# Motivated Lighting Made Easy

Hello, I briefly wanted to talk about motivated lighting for those of you who don't quite feel like you understand it. Ostensibly, when you're making a movie, all the light is fake. Not all of it, but a lot of times. I'm going to show you a bunch of examples. When you're thinking about motivated lighting, what you're doing is you're trying to get exposure on your scene in a way that looks good for the film, looks correct for the film, but also doesn't draw attention to itself. You don't want the light to seem like it doesn't make any sense, right? So what you do is you look at your scene and you see where the light sources are. A lot of time it's a window, right? And then you augment from there. Now, sometimes the window might not even be lighting your subject.
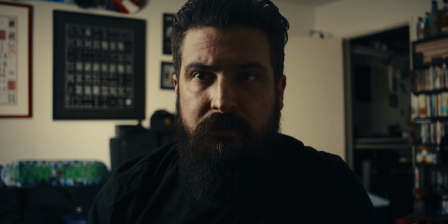54s
For instance, that's what the window looks like if it's just the window, and also Audacity over here. This is what that looks like, but that doesn't look good, right? So I've got this little light here.
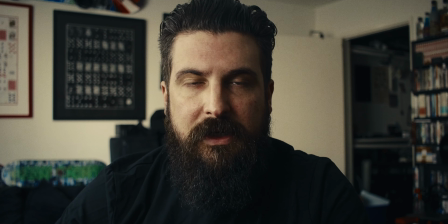68s
It's only at like maybe 5%, something like that. But now that looks correct. Now, you earlier probably thought that the window was doing this because it looks natural, right? The scene makes it seem like all the light's coming from there. So all light, if it's matched, right? If this was orange, it wouldn't look right. But since it's the same color temperature, the light's coming in, you buy it, right? And you don't need to think about it in a 3D sense. Something you'll see a lot is like, oh, light will be back here. And then the key light is coming from this side, even though technically that wouldn't work. You think of it kind of in a 2D plane, not necessarily a 3D plane. But I'm going to show you some examples from random films that I've grabbed stills from and show how we think about motivated lighting, where it applies, where it's not necessarily necessary, and we'll go from there. So we've got some photos here, and I'm just going to run through them.
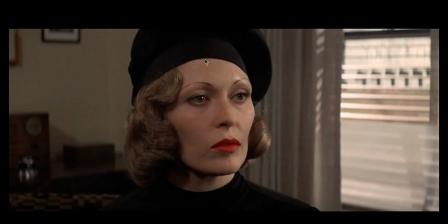131s
So I said open. There we go. So this is from Chinatown. And like I said in the example I just showed you, here's a window, right? And then on Faye Dunaway here, you can see this is a big way to figure out if
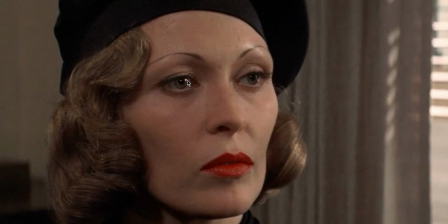152s
what the lighting is. You look in the eyes, right? Because with an orb, you've seen them on like CG shoots. You see that reflective orb. It's to show the CG people where everything is in the scene, but also the light sources.
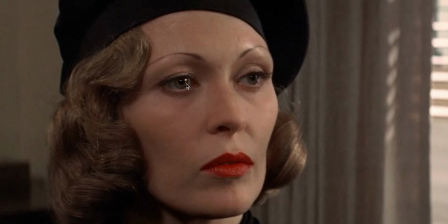165s
So you see we've got one, maybe two, that could just be a reflection of something, and what looks like maybe another one right here. That, honestly, the way that's shaped makes me think that's punching into the ceiling maybe, but this is clearly her key light.
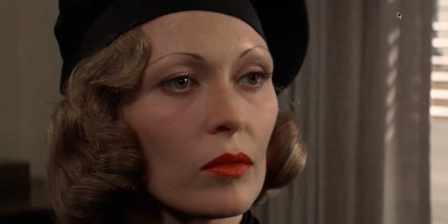180s
So we're motivating the light that's hitting her face with the window, even though technically the window is lighting her back, right?
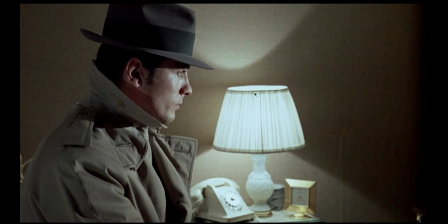190s
Here, this is from Les Samurai, same thing. This light is behind him, but clearly there's a light. You can almost see the reflection right here. There's a light hitting him this way. And honestly, another one, if we look at the shadow, there's another one down here lighting him that way, right?
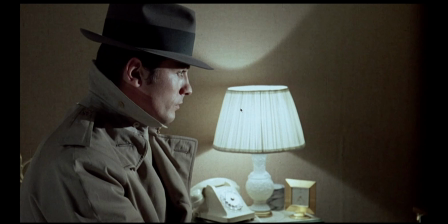209s
Is this starting to make sense when I'm talking about a 2D space as opposed to a 3D space?
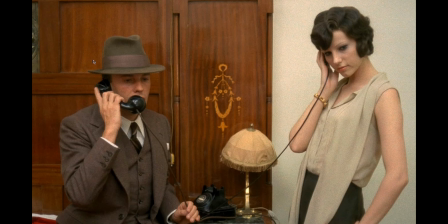216s
Here, this is from Les Samurai as well, I believe. And you can see no motivation. This light is just coming from the ceiling, right? And it's in the rest of the scene, you can see it's just like super flatly lit.
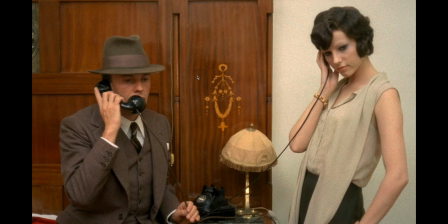234s
But we know they're in a hotel room, so the idea of a light on like in the ceiling makes sense. Now, this is back in the day when they were shooting ISO 10 film or whatever.